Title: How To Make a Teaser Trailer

Have you ever noticed that in previous videos my hair is either clean and looks nice or tied up in a ponytail? So if you've seen the previous video you already know that we're publishing a game that's not developed by us And that game is Monster Prom.
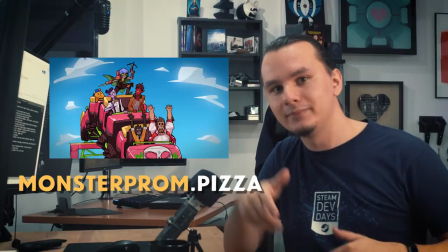(0:13)
So naturally because I like video editing I made the teaser trailer for the game that's up on our channel and you can go check it out Link, description, you got this. But the thing is with trailers things are moving so fast that you don't get to appreciate or understand how shots were made. So I figured I should make this video explaining how I made the teaser trailer for Monster Prom. So the first thing we had to do for the video was to make a list of things that we want to show in the video and on that list we had things like the game's locations that you can visit, character introductions, a collection of weird events, some secret endings and overall the art of the game. Oh also like 95% of art that you see in the video is made by a guy called Arthur Tien and personally I freaking love it. So we started writing the script that the voice actor would read out we made a list where we put in every line from the video
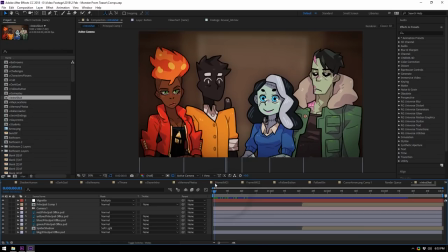(1:01)
and next to it i tried to lay down what would be on the screen and now you're looking at my screen and this is the first thing that shows up in the video is the four main characters and introducing the narrator which is principal giant spider voiced by crossed
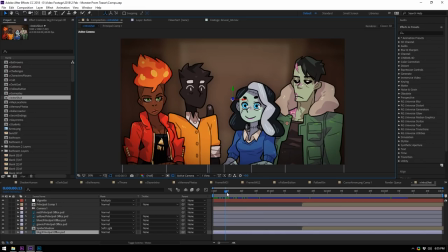(1:14)
this is how the intro shot was laid down i have the playable characters here at quite a high resolution so i can scale them up and they still look good so what i did was i moved the characters close to each other so it seems like it's a very close shot and then I zoomed out the camera while
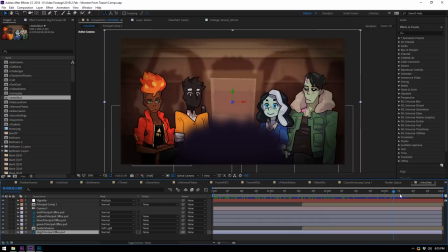(1:29)
also moving the characters away from each other to create space for the shadow that shows up in the background showing principal giant spider.
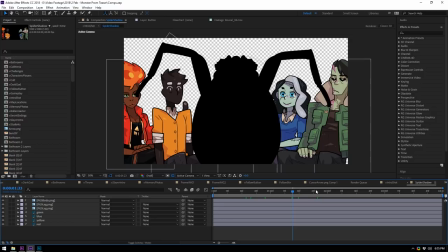(1:36)
Now if you actually open the shadow composition it looks like this it's just a weird shape and we added some weird wiggling to the spider hands I think they are to make them look extra creepy. This is all blurred up and a single color and it looks good like that. The next shot was the map location, showing all the locations that you can visit in the game.
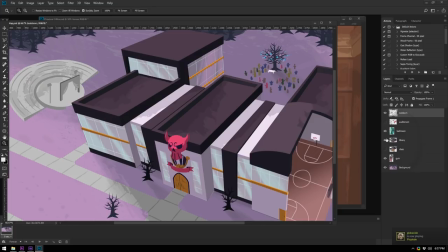(1:55)
Luckily, it was made in such a way that I could easily toggle on and off various areas of the map.
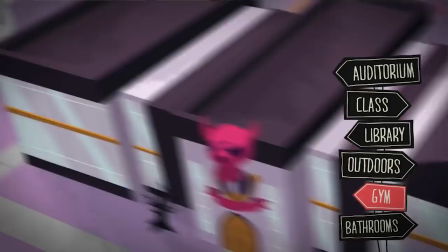(2:01)
So I did that while also throwing in this sign that shows all the locations and highlighting them when the camera zooms in into that specific section.
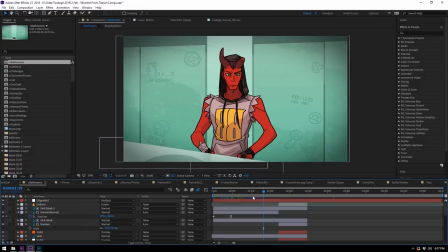(2:09)
To make it a little bit more interesting and give the viewer something to look at aside from just the map graphics.
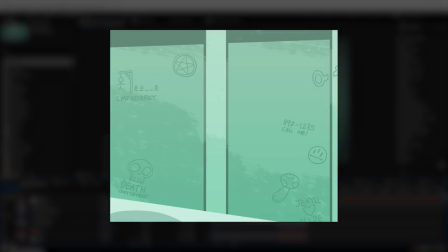(2:14)
Next up was the bathroom scene.
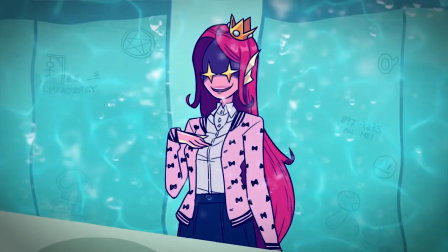(2:16)
And for this one, I just had the clean background of the bathroom and I had to make it look like it's on fire, underwater and filled with blood. So the way I did that was by using this fire asset that I had laying around. And the secret to this is to sell the effect that the bathroom is actually on fire.
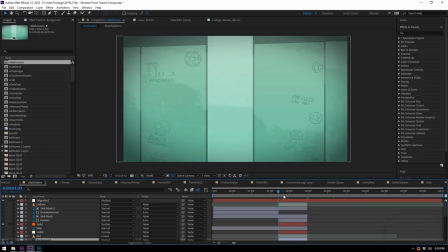(2:32)
And you do that by adding some very small subtle effects. One of them is actually coloring the background orange.
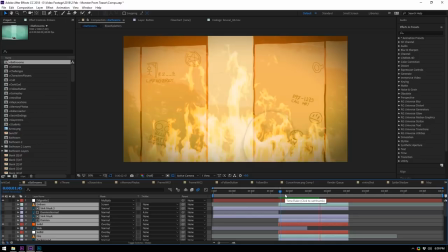(2:39)
Another one is actually making the background wiggle to create the heat waves effect of the fire.
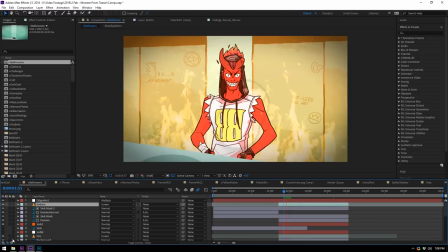(2:44)
And then if you just have the fire acid there, it doesn't really look convincing. So the secret to tying the whole effect together is to add some flying embers.
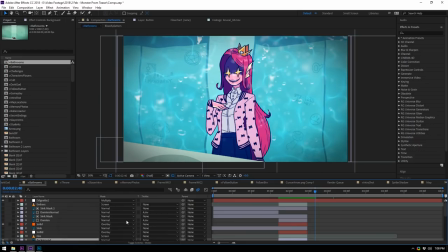(2:51)
And when you put the whole thing together, it looks like this and it's very convincing. So job well done. Moving on.
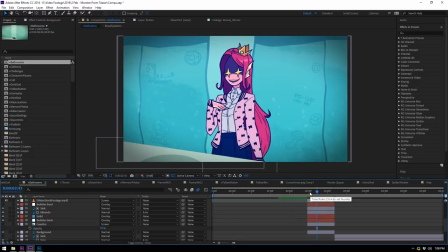(2:57)
The bathroom being underwater. Now, this one is slightly easier. You do the same thing. You color the background blue. You add that ripple effect to create the waves. You throw in some water bubbles to make it clear that you're underwater. However, the secret sauce to making a scene look like it's underwater is to add this slight caustic.
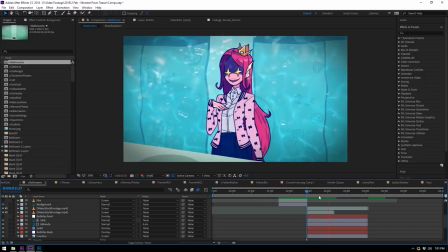(3:14)
I'm not sure how you pronounce this, but these wiggly lines on the background and also make them wiggle.
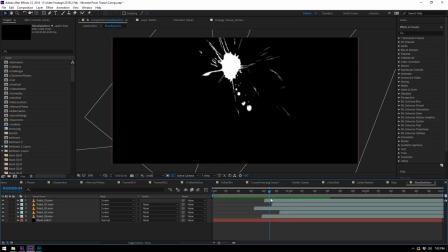(3:19)
And then when you put the whole thing together, it actually looks like you're underwater. Next up for the blood effect, I just used some blood splatters.
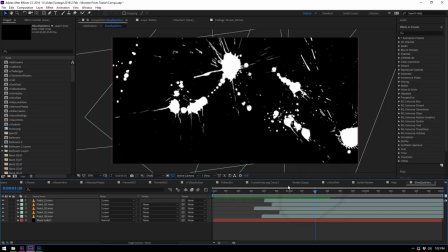(3:25)
It's actually white ink that I colored red, but I really like how they're animated and they actually splatter on a surface and pretty much looks like blood.
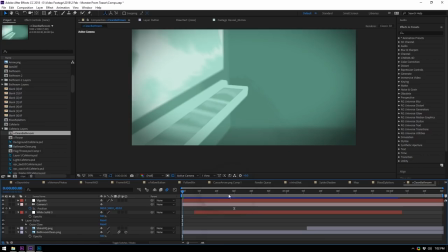(3:33)
So I just make that red and it looks pretty convincing. Now, after this, the narrator makes a joke of how clean the bathrooms are, and we show the bathroom from a different perspective,
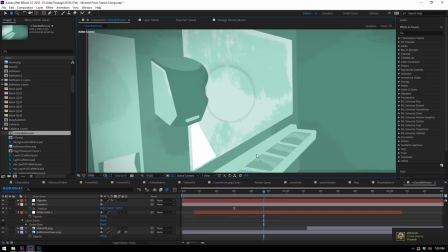(3:42)
and I add a little bit of shine on the mirror, and then like a sparkle on the sinks. And check it out, the shine on the mirror is just a white mask that's animated to pass by, and it looks pretty okay, but the secret to making it look really good is to add some outer glow to it that's really powerful and exaggerated,
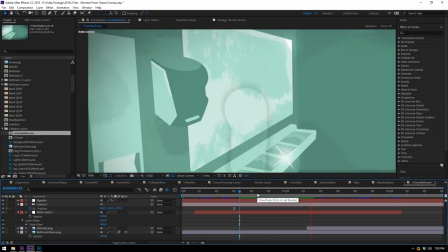(3:59)
and that sells the effect of something really shining. You can almost hear it in your head going like, shing, super clean.
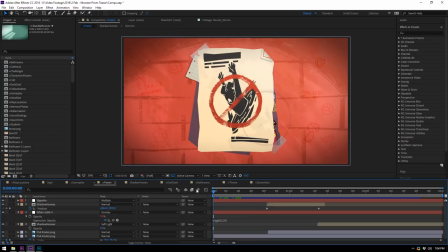(4:05)
Next up we have a shot with a poster showing how safe the high school is and it's just an image of a poster on
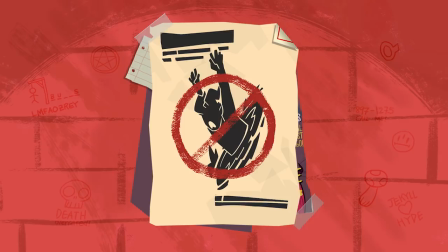(4:12)
a brick background and it stays on the screen for like two or three seconds and it's quite boring to look at it Like one thing that I could do
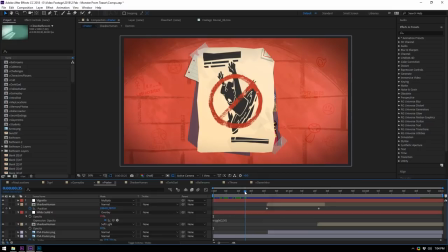(4:19)
is slowly zoom in but even then it's still boring So I figured what I could do is have some really scaled up blurred characters walk around and pass in front of the camera And use one of those characters passing by to zoom into the poster even further to add a little bit more movement So when you do that, it looks something like this. Next up, we have a shot with the monster slayer.
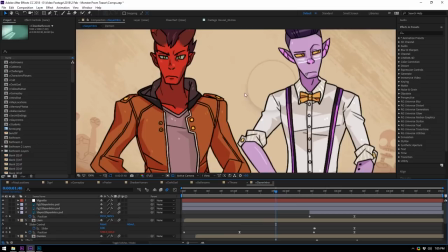(4:39)
And there's not much to talk about in this shot because it's very simple. It's just one thing.
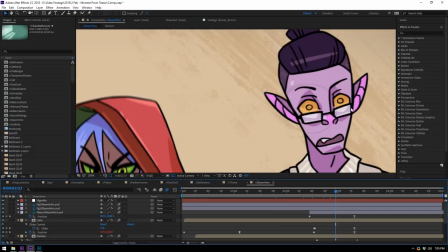(4:44)
If you look at Liam's glasses, the outlines are missing and then they appear once he gets scared. So yeah, go yell about that in the comments. After this shot, we have a little joke with the monster slayer on the roller coaster.
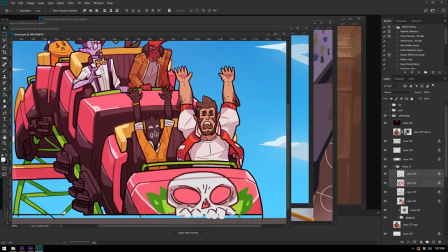(4:58)
And this was a fairly easy shot. The only problem was I wanted to add some movements to the characters in the roller coaster. and the way they were drawn originally is like this.
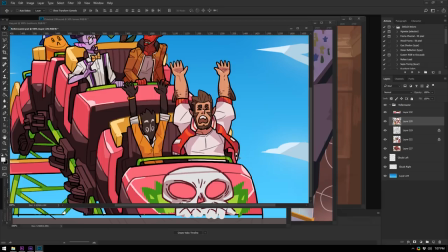(5:07)
So I couldn't really move them because it would be really obvious.
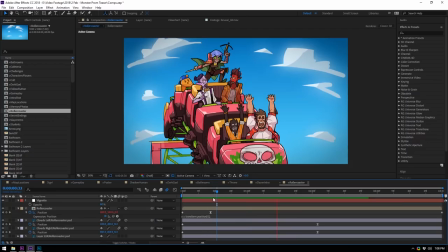(5:09)
So I had to get in and manually add the missing parts so I can animate these two characters slightly moving, creating the effect of velocity. And in order to sell the effect of speed even further, I made the roller coaster vibrate a little bit. And because the roller coaster and the support pillar are on the same layer, both of them are vibrating, which makes no sense. So please, if you're an artist and you're watching this, don't merge your layers. keep them separate you're gonna make an animator's life so much easier and he's gonna love you forever in
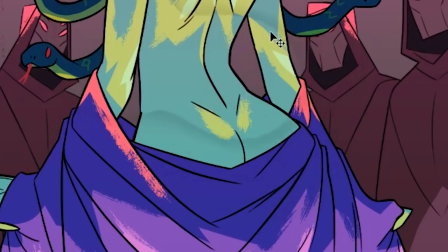(5:39)
some weird ways but still you get the point next up the cult scene uh here's the thing originally the actual cult ending looks like this i figured it's a bit too revealing for a teaser trailer so what we did was we covered her
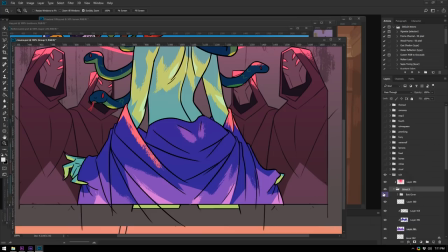(5:53)
butt just like that and i hope you never noticed the difference but yeah because this again was not on separate layers we had to do this manually and it was a
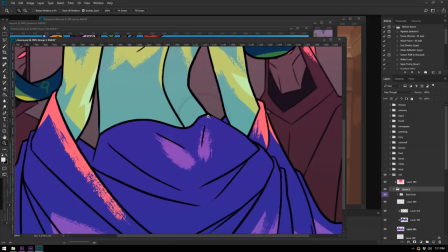(6:00)
little bit tricky but we managed and I think it looks pretty good if you don't look really close. So you also have these cultists in the background and I was able to animate them to basically move a
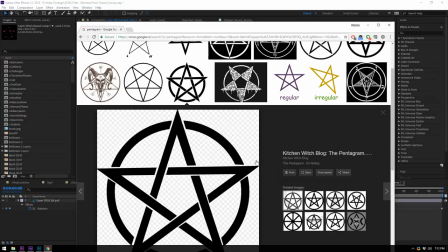(6:11)
little bit and create some depth to the scene while also adding this rotating pentagram at the top. You just google pentagram, you go to images. I think I actually used this one and you animate it to rotate a little bit and then you just squish the out of it and it looks like it's in perspective and it looks really good. Also added some pink mist at the bottom to make it even more mysterious and cult-y. And my favorite thing about this shot is the way I transition into it. I made this fisheye lens transition effect and when you play it it looks really interesting.
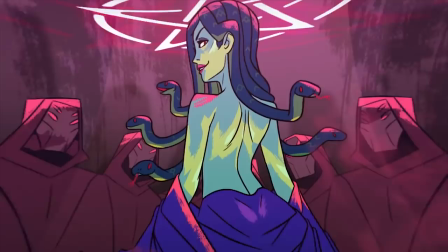(6:42)
Oh also I recorded my voice for this shot and I reversed it and added some echo onto it to make it sound very cult-y and it ended up sounding like this.